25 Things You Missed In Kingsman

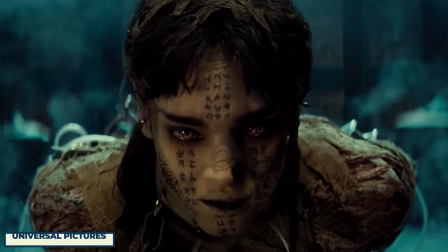[12:19]
Then she unfortunately got caught up in the terrible remake of The Mummy that didn't even have the decency to cast Brendan Fraser.
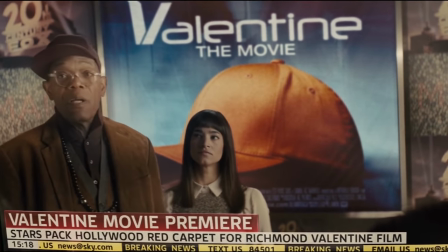[12:26]
It's kind of crazy to think that the role of Gazelle very nearly went to someone else.
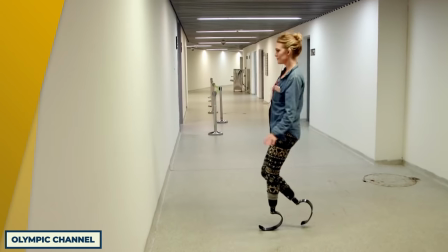[12:32]
Olympic athlete Amy Purdy, who has prosthetic limbs of her own, was the first choice to play Gazelle.
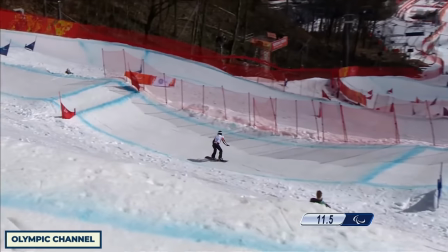[12:38]
Unfortunately, she had a pretty good excuse that got her out of filming. She had to compete in the Olympics.
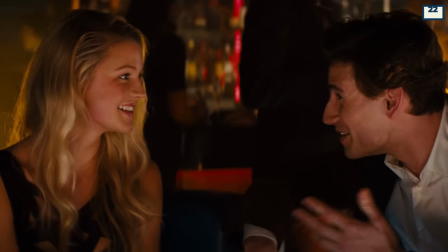[12:43]
I would say that that is a better choice, yes. The club scene in Kingsman was a huge twist for the characters.
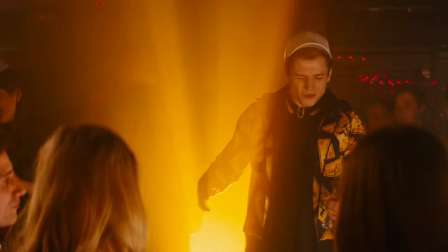[12:50]
They thought that they were competing in a simple seduction competition, but it was really a brutal test of loyalty.
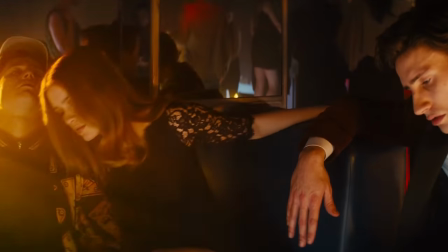[12:56]
They were drugged and then woke up seemingly captured by enemies. Talking to their captors was an immediate fail out of the program.
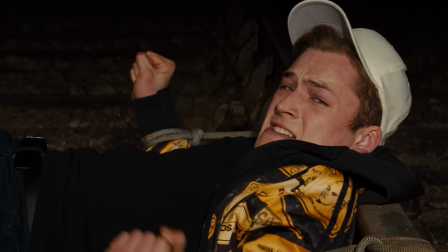[13:03]
If they had been paying attention to the club's name, they may not have been so surprised.
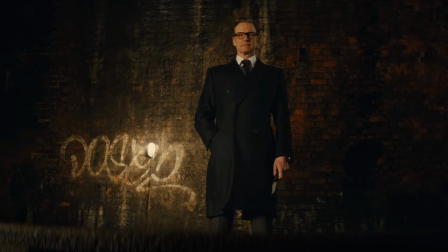[13:08]
It was literally called Herring, you know, as in Red Herring. The whole club was just a red herring.
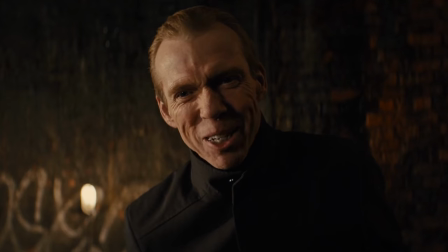[13:13]
You know, for super spies, they really aren't that great at picking up clues, are they?
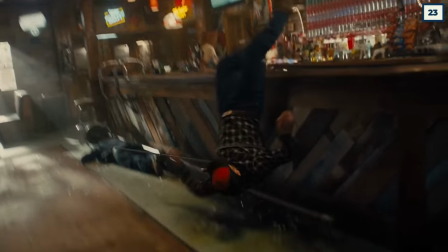[13:18]
The action in Kingsman is really over the top and choreographed like no other.
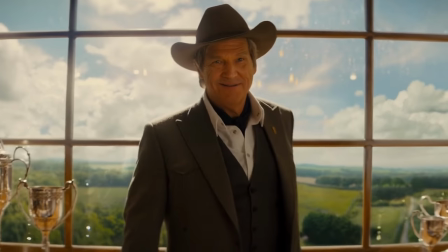[13:23]
Despite all the ridiculous action sequences, it's never unclear what's going on from moment to moment.
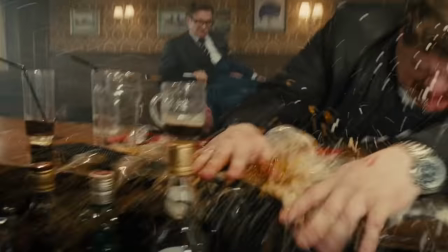[13:28]
That's because the film makes a deliberate choice to stay centered on the action no matter what. It's one of those things that you don't notice until you do, and then you can never stop noticing.
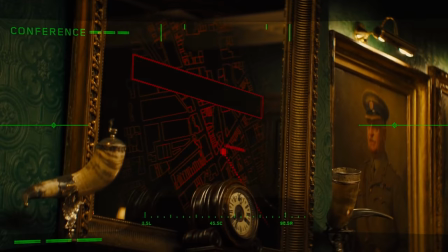[13:38]
They keep the action center frame, so you're with it at all times without a single miss to punch or shot.
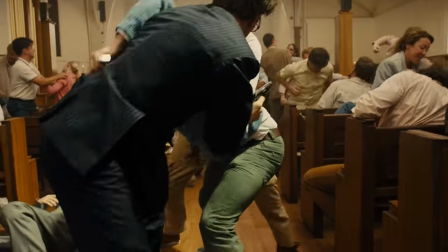[13:43]
That's especially important in the church scene, since there were like 10 million different brutal things all happening at once.
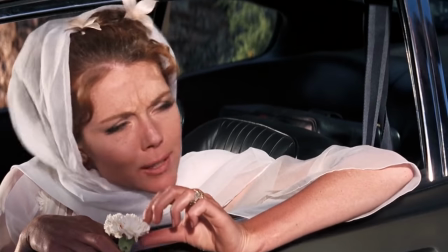[13:50]
Did Matthew Vaughn ever do anything as a kid aside from watch TV? I don't think so, because these movies are bursting with references to old television shows.
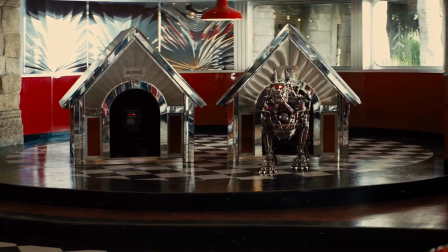[13:59]
The robot dogs from the Golden Circle are references to the old television series Knight Rider.
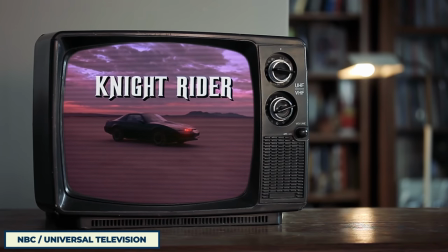[14:04]
In that show, the living car had a red bar that moved back and forth. I mean, it's also a reference to the Cylons from Battlestar Galactica.
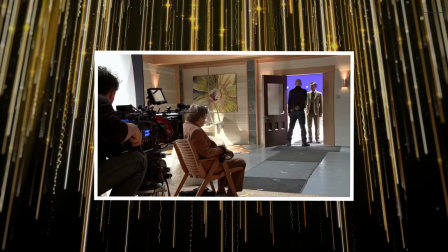[14:13]
Was there anything that Matthew Vaughn did not watch? The first Kingsman tried to slip a reference to the director past us without us noticing.
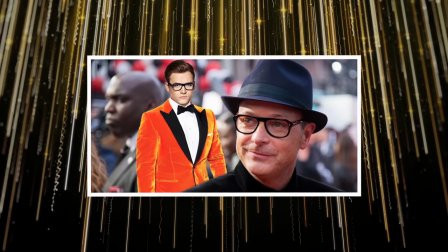[14:20]
In the film, here he goes by the alias Dr. DeVere. This is a reference to Matthew Vaughn's scandalous parentage.
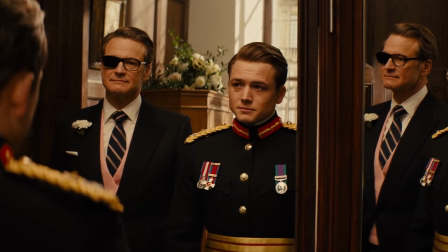[14:28] Mr. DeVere, it's a pleasure to meet you.
He spent most of his life under the assumption that he was the son from Man From Uncle actor Robert Vaughn.
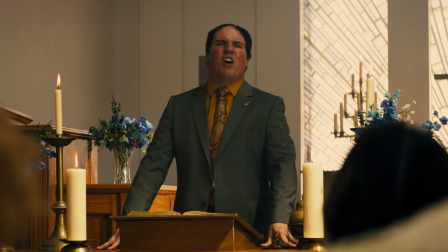[14:37]
Well, according to his mother, he's actually the son of Robert Albert Harley DeVere Drummond, an English aristocrat.
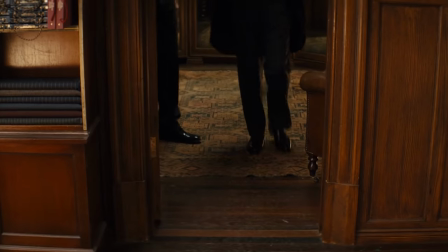[14:44]
So going by the name Dr. DeVere is a clever way of referencing what could be considered Matthew Vaughn's real name.
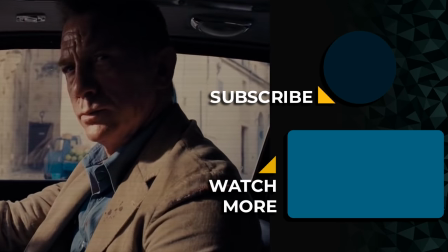[14:54]
Now that Daniel Craig is done with Bond, surely Kingsman will pull him in for at least a cameo, right?
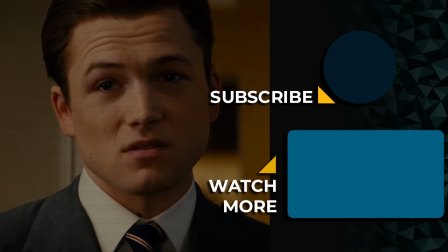[14:59]
Who could possibly be a better villain for the series than him?